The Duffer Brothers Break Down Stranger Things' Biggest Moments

I remember shooting that scene too, and that was one of those scenes where Millie, and you have to keep in mind, she was only 11, actually age 11 at the time. She was just so incredible, and it was one of those things where everyone on the crew just was blown away by her performance.
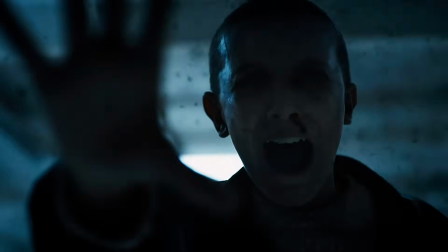And I think we all knew we had, gotten something special that day. And that was when we even got into the editing room. I think we saw that sequence cut together for the first time. It had that music from our composers, Kyle and Michael, already in there. Our sound designer had already done a pass on it, and we haven't touched it. We never touched it. That was the scene. We said that was it. That's incredibly rare, It just came together.
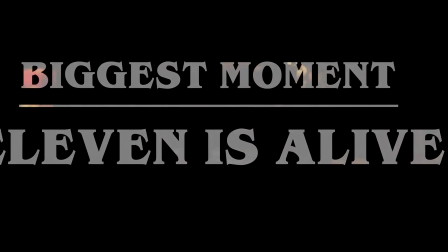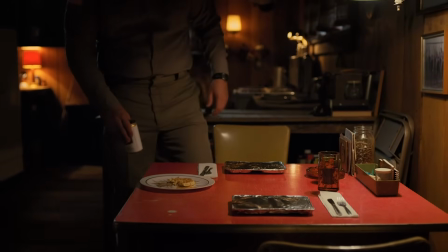No signal.
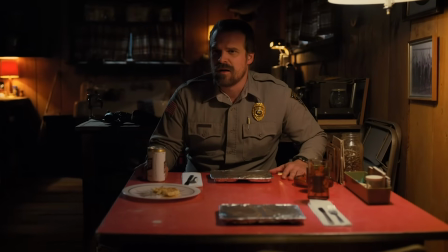What? No signal. It's 8:15. You're late.
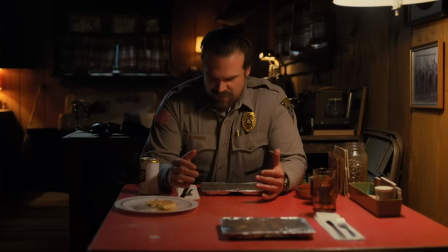Yeah, I lost track of time. I'll signal next time, all right? And it's 8:15.
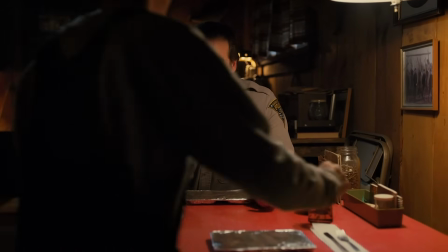It's not 8:15. 8:15.
Obviously, even though 11 vanished, we reveal at the end of the first episode of season 2 that 11 is alive.
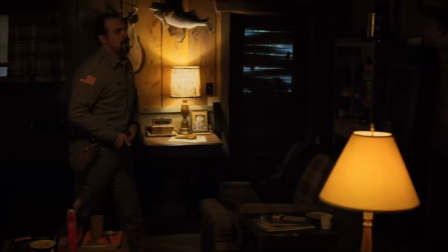And we really wanted to do it in a way that we did this sort of slow panning shot around all of the cabin until we finally landed on her.
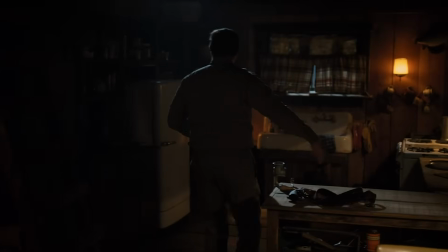We just sort of wanted to tease her and hear her voice, and just, you wanted the audience to sort of sit up and be like, could it be? Is it really her? And then finally land on her and do this big reveal that not only is she alive, but that she's been living with Hopper this whole time. When we were talking about early season 2 ideas, I think maybe that was, idea number 2. Idea number 1 was that, Will, of course, was going to be possessed by this thing. Dealing with the after effects of having been in the Upside Down for that long. And idea number 2 was, we had to put Hopper and 11 together.
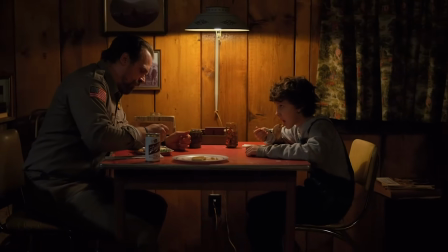And a lot of that was in response to shooting season 1 and us being pretty consistently blown away by both David Harbour and Millie's performance. And we thought, what happens if we put these two powerhouse actors together? We've got to do that.
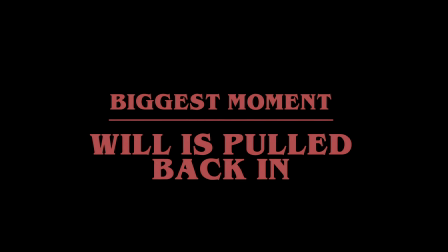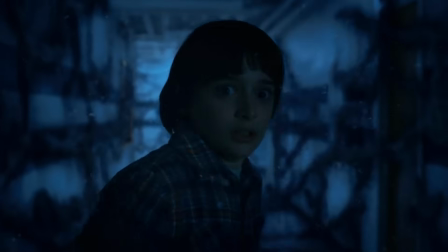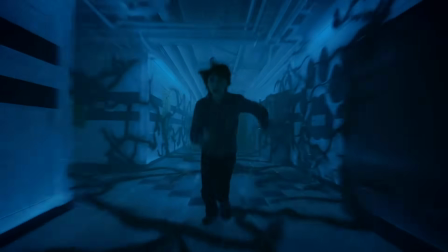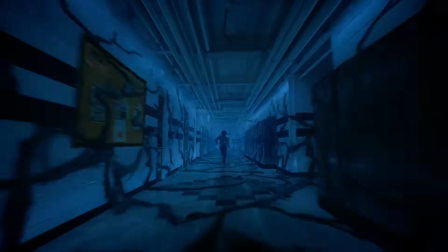there's a sequence, it's in episode 3 of season 2, when Will is pulled into the Upside Down when he's in the school, which is sort of a very Nightmare on Elm Street / The Shining kind of vibe.
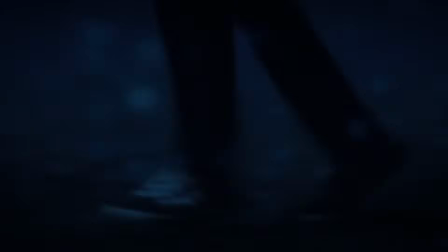True. And then he runs out onto the field. I mean, I'm thrilled with how that turned out. And as far as the show goes, it really did a lot what we wanted to do with season 2, which was sort of up the scale and up the scope.
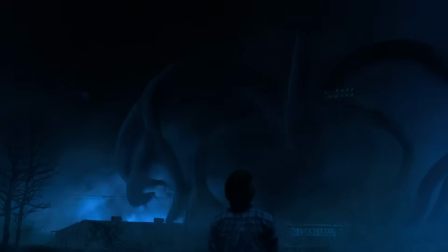There's something about the image of that enormous monster towering over small little Will on that field.
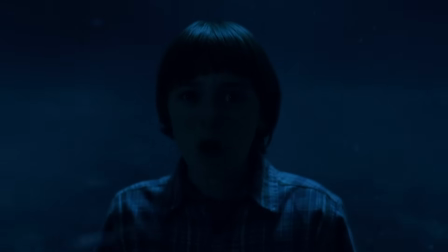They got that huge crane shot up, made Noah feel absolutely tiny, and it's just, I think, a pretty effective sequence. We knew that getting the shadow monster to work, wanted him made of all these little tiny particles, and we knew that was going to be difficult, and that was the first sequence where the shadow monster, I think, really came together, and we were confident that this was going to work.
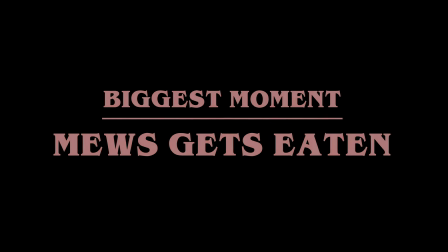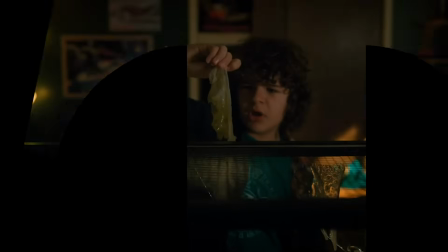What the hell?
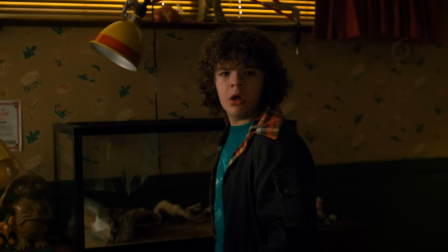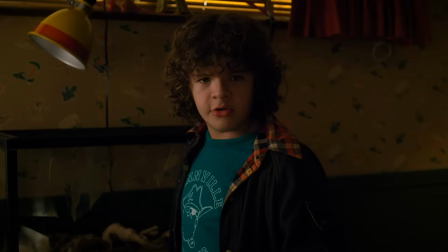Dart?
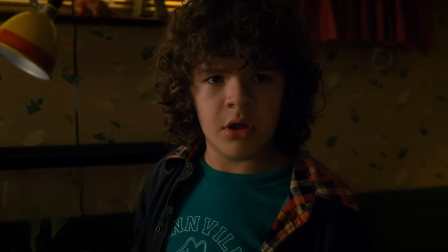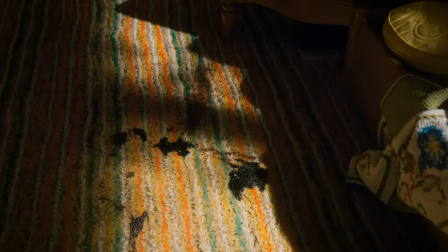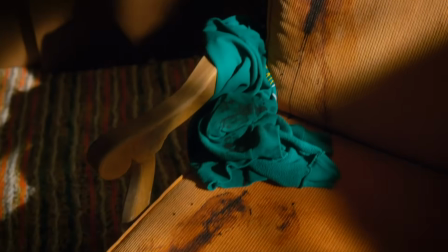Yeah, Dart, in a Gremlins-like way, Dustin, this is the moment where Dustin realizes that this cute,
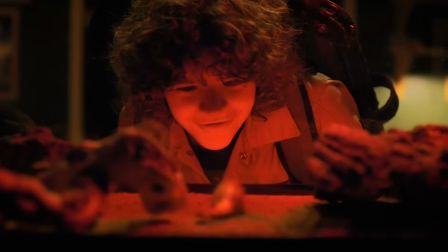strange but cute creature that he found is not exactly a friendly, even though he has sort of formed a bond with it.